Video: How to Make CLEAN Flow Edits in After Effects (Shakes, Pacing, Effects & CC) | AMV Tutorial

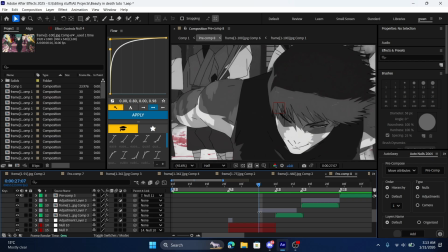4:22 Now this clip, we're gonna make the movement by reading it first.
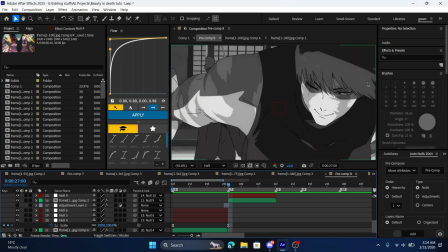4:28 Okay, so how does this clip come in? It comes in from the right to the left, so we're gonna just enhance that movement real quick
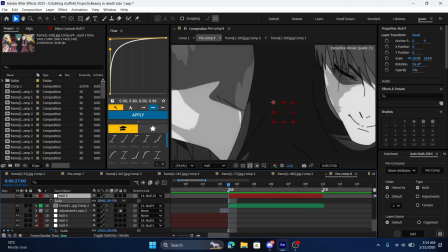4:36 by increasing the scale first of all, so we don't see any tiles. We're just gonna go about 190. Sounds reasonable.
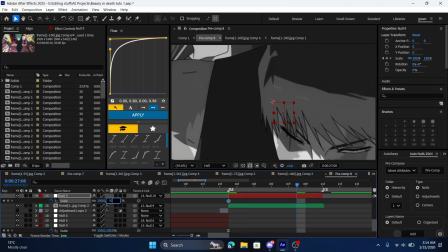4:47 We go 100.
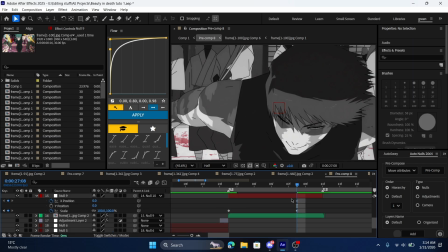4:49 We're gonna add the position, Shift X, okay, and then put 2 keyframes.
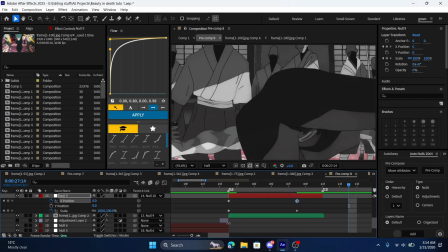4:57 So, what the hell?
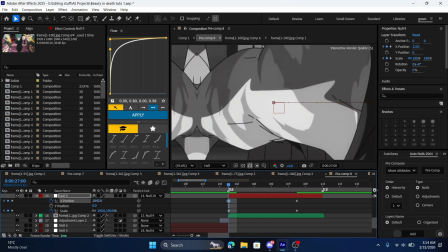4:58 As you can see, it's coming in from the right, so we're gonna just push it to the right, and we're gonna make a graph.
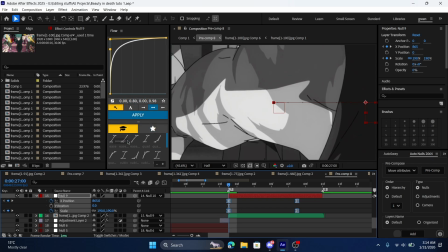5:11 The graph that I'll be using is probably this one. You guys can copy if you want to.
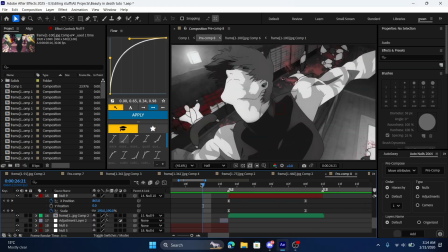5:26 And we're just gonna stretch it out a little bit. So I think I'm happy with that.
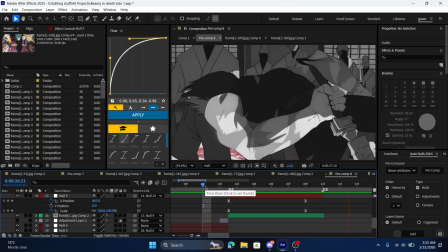5:33 That's actually looking nice.
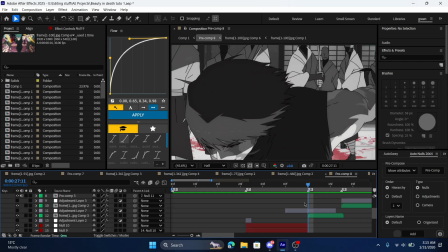5:36 And we're not gonna add another keyframe here because there's not much of movement and it's just a speed up frame.
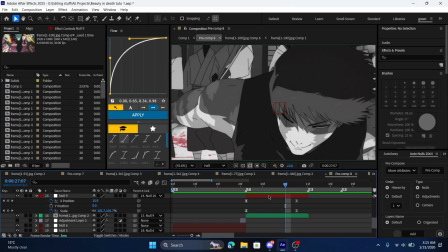5:47 This also shows that you don't really need to make transforms for every single clip.
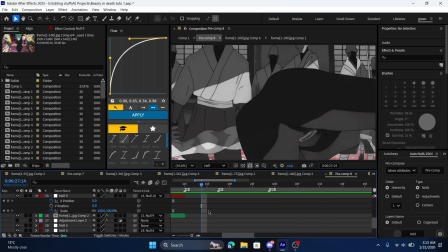5:54 Some clips are better off without them, just leave them be.
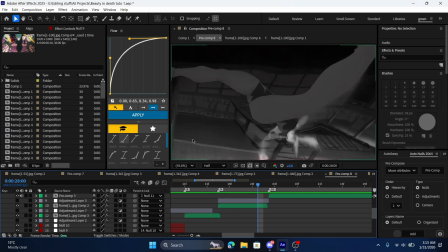5:59 For example, this clip is going to be a more of a, you could say like a less framey clip.
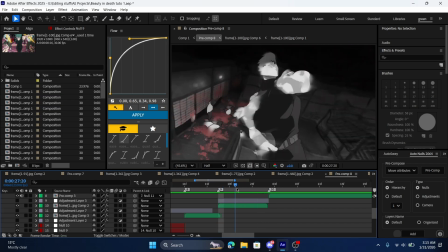6:11 I don't know if that makes sense, but yeah.
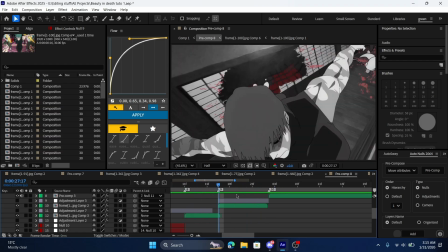6:15 So we're not gonna make any transitions for these two clips because they're flowing pretty well already.
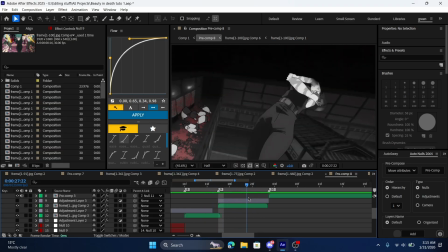6:21 And there's too much movement going on. So if we add even more movement, it's just gonna mess up the edit.
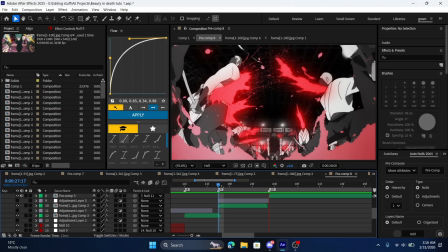6:31 Now this here is pretty harsh, as you can see. It does flow, but it's pretty harsh.
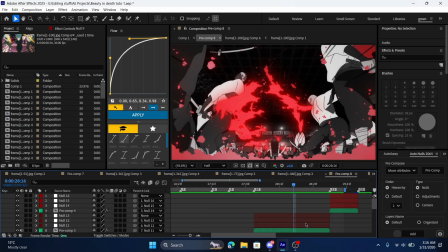6:39 So we're gonna fix it. We're gonna fix it by adding a scale. Put one here. Don't want to go to the end, I don't think, because the clip is already long enough.
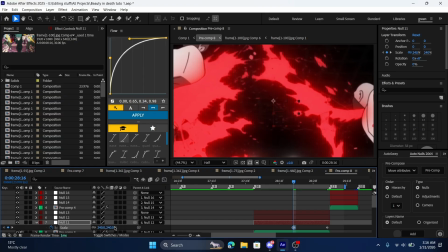6:56 We need to do that. Just go 300.
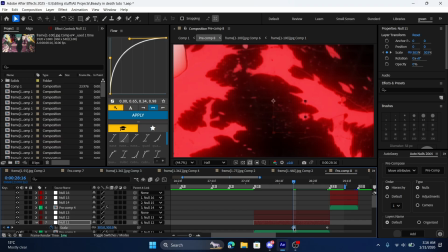7:02 Yeah, go 300 and put a keyframe here.
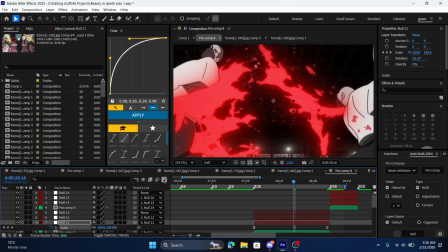7:10 We're gonna make a graph,
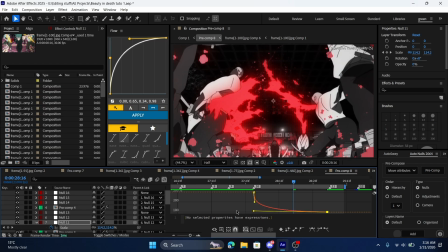7:15 quick graph like this.
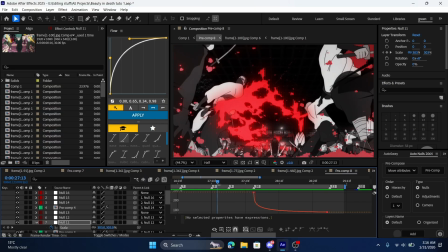7:21 As you can see, that's pretty good.
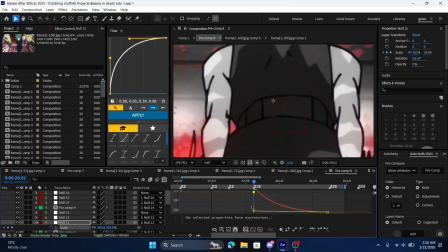7:26 I think it's a little bit too fast. Let's slow it down a little bit.
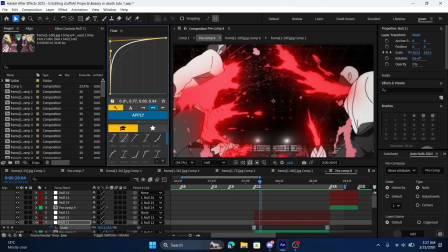7:35 Actually, let me select this here and then there.
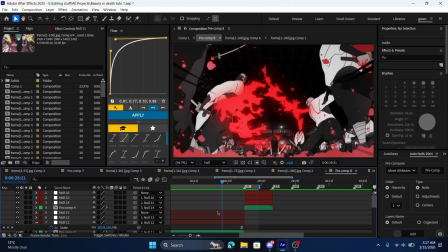7:48 Yeah, that's perfect. Now let's make these two clips flow.
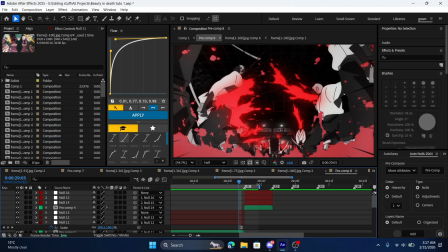7:53 These two clips, some clips do not flow at all, so you have to make them flow by adding transforms.
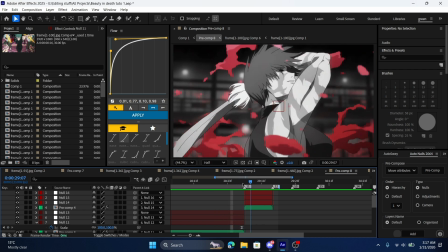8:01 So these two clips do not flow. Oh, they do, but not in that good of a way, you'd say.
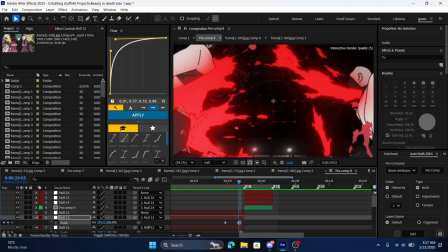8:09 Not good enough. Yeah, that's what I'm trying to say. We're gonna do a zoom in, almost 310.
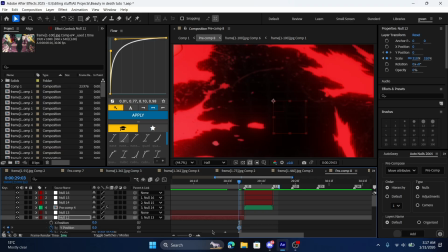8:17 Shift P for position. I'm gonna do X, Y, both of them. And let's go ahead and